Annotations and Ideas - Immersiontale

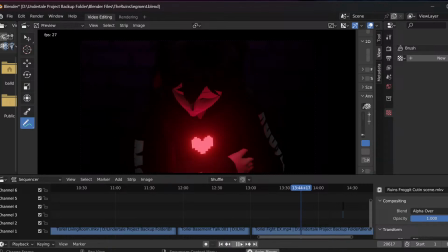The player's like, this isn't right? If I remember rightly, from when I wrote this with the players, it's the old version or the new one?
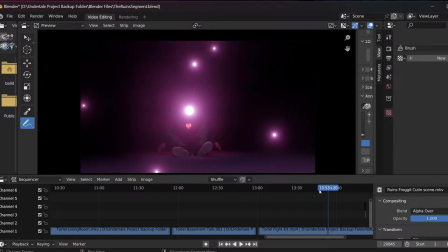Alright, there we go. This is now taking reference or inspiration from Scientific Railgun, the anime.
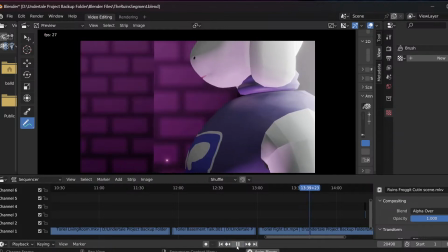The idea is the player gets up here, and the player's like, this isn't right, I shouldn't be fighting you.
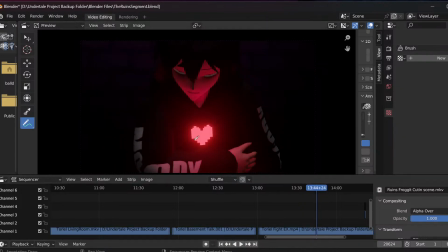The cool bit about this is, even though the player looks sinister with just the soul glowing around them, they weren't meant to be, which is why they've got a less sinister face here as they pop up. Like, this isn't right. This isn't right, we shouldn't be fighting, right? Walks towards her.
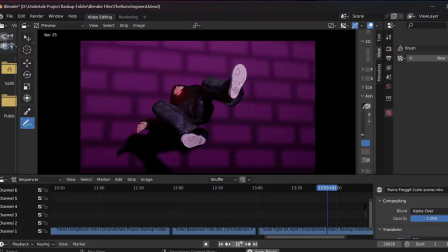She's like, stay away from me, throws fireballs at him, knocks him back against the wall there.
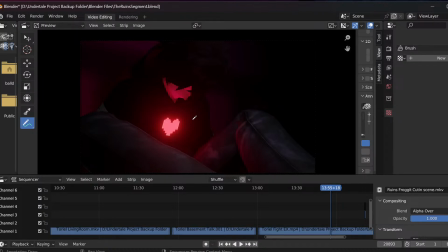This specifically was taken from the fight of Accelerator versus, I think it's Accelerator versus Railgun. But here we go, the player's like, look, this isn't right. You took me into your home.
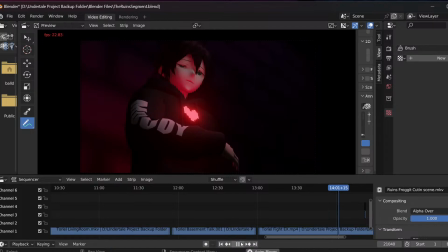You looked after me. I'm a complete stranger. You showed me kindness.
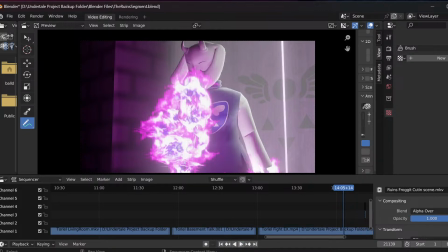This isn't what you're supposed to be doing, right? And she's just like, it doesn't matter, keeps throwing fireballs.
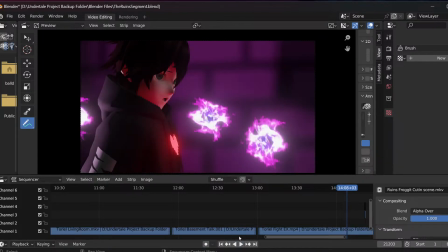He's like, look, if I remember rightly, I wrote it as something similar to, look, I get it, right?
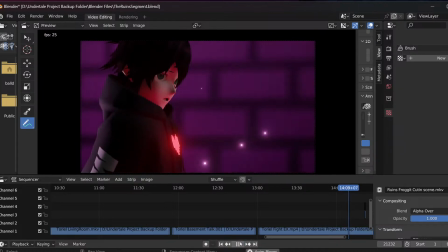You let your fears get the best of you. I've let that happen to me too. But you can't keep living like this, right?
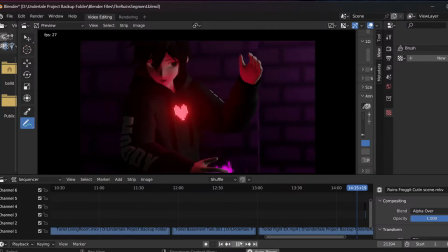And she keeps throwing fireballs. And he's just like, I just want you to trust me.
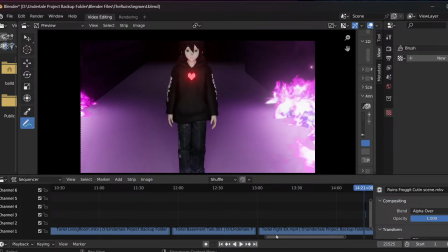And then this was one of the first instances where I was trying to do the original idea, which was switching in between the player and Frisk to have the characters realize that something's off,
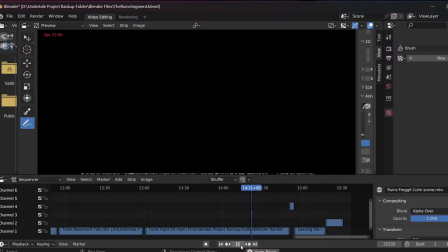and to have the viewer be like, what's going on, where you get to see it from Toriel's point of view, and it flicks for a moment, we see Frisk.
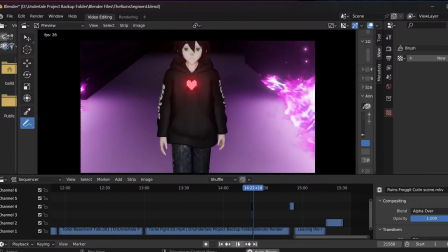Where's it? Come on. There we go. So that would be Toriel, what Toriel's seeing.
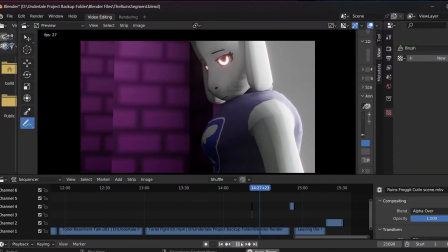Toriel's like, it's pathetic, isn't it? I can't even save one child.
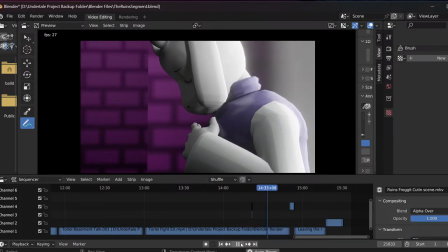So the idea is the characters are still talking as they normally would and still acting as they would,
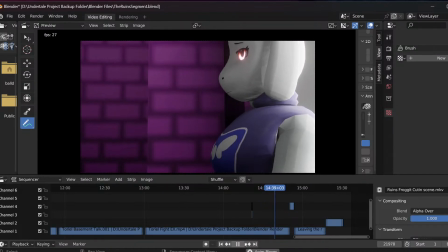but the player would slowly see what's off in this instance over the course of the entire experience.
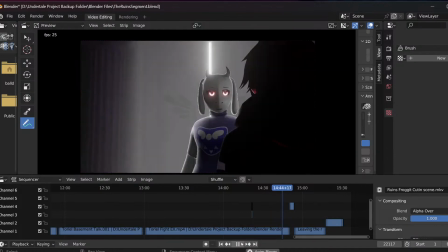She's like, okay. She gives in, she goes,
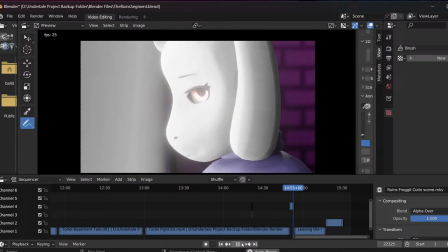I hope I'm right about this. It's something like, she says, I'm sorry, my hopes, my regrets, I'll give them up just for you.
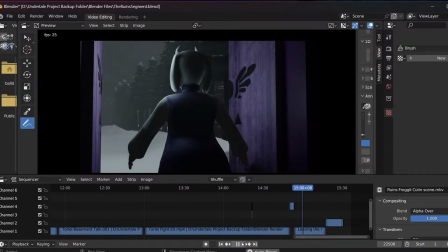She opens up the ruins doors. We immediately get Snowden outside instead of having the cavern beyond that.
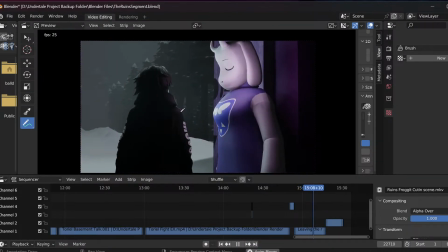We get to see the snow particles for Snowden actually falling down in the background. And then the player's like, look, thank you for everything, right?
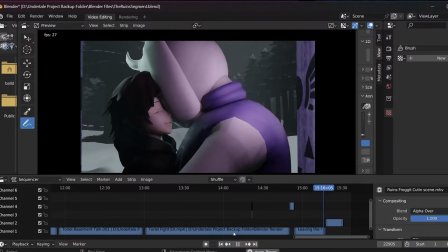And then she gives him a hug. We get the nice little hug sequence, which I thought was cool.
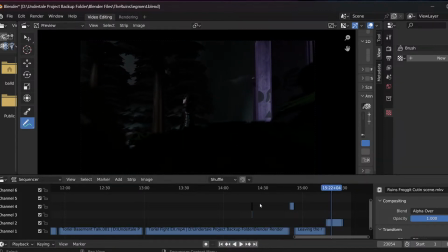Then this shot is one that I used for Alphys, where Alphys's camera is positioned here in the actual shot. So the idea is that we get to see in the trailer, at least we get to see the shot of the player leaving the ruins from Alphys's camera.
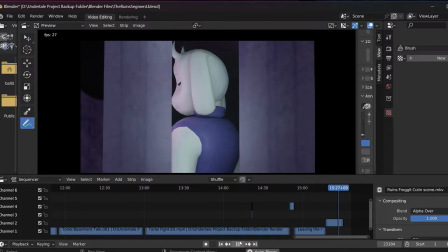And then the doors close. And then Toriel kind of just sadly goes back into the ruins.
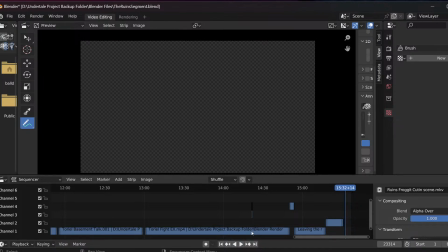Now, that was the the original version. Obviously, I've changed certain things since idea-wise.
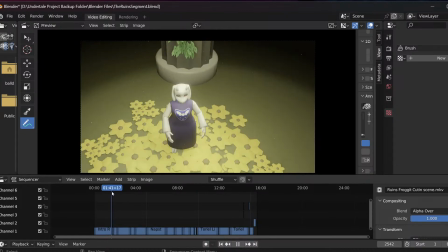My whole idea at the moment is still to obviously include the player. As I've said, the main point of this is having the player be there to
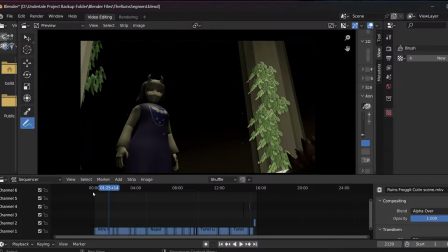get my own audience who's not interested in Undertale to at least pay attention to it a little bit. But,
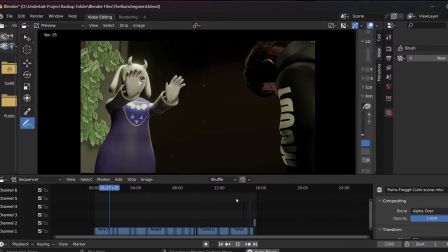of course, I don't want it to be a full-on self-insert either, so all these scenes where the character is will now be replaced by Frisk.
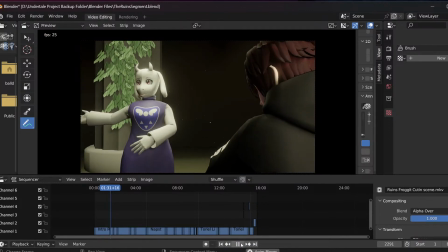The one thing that I'm struggling with at the moment is how to introduce the player's story and how to then have it cut in.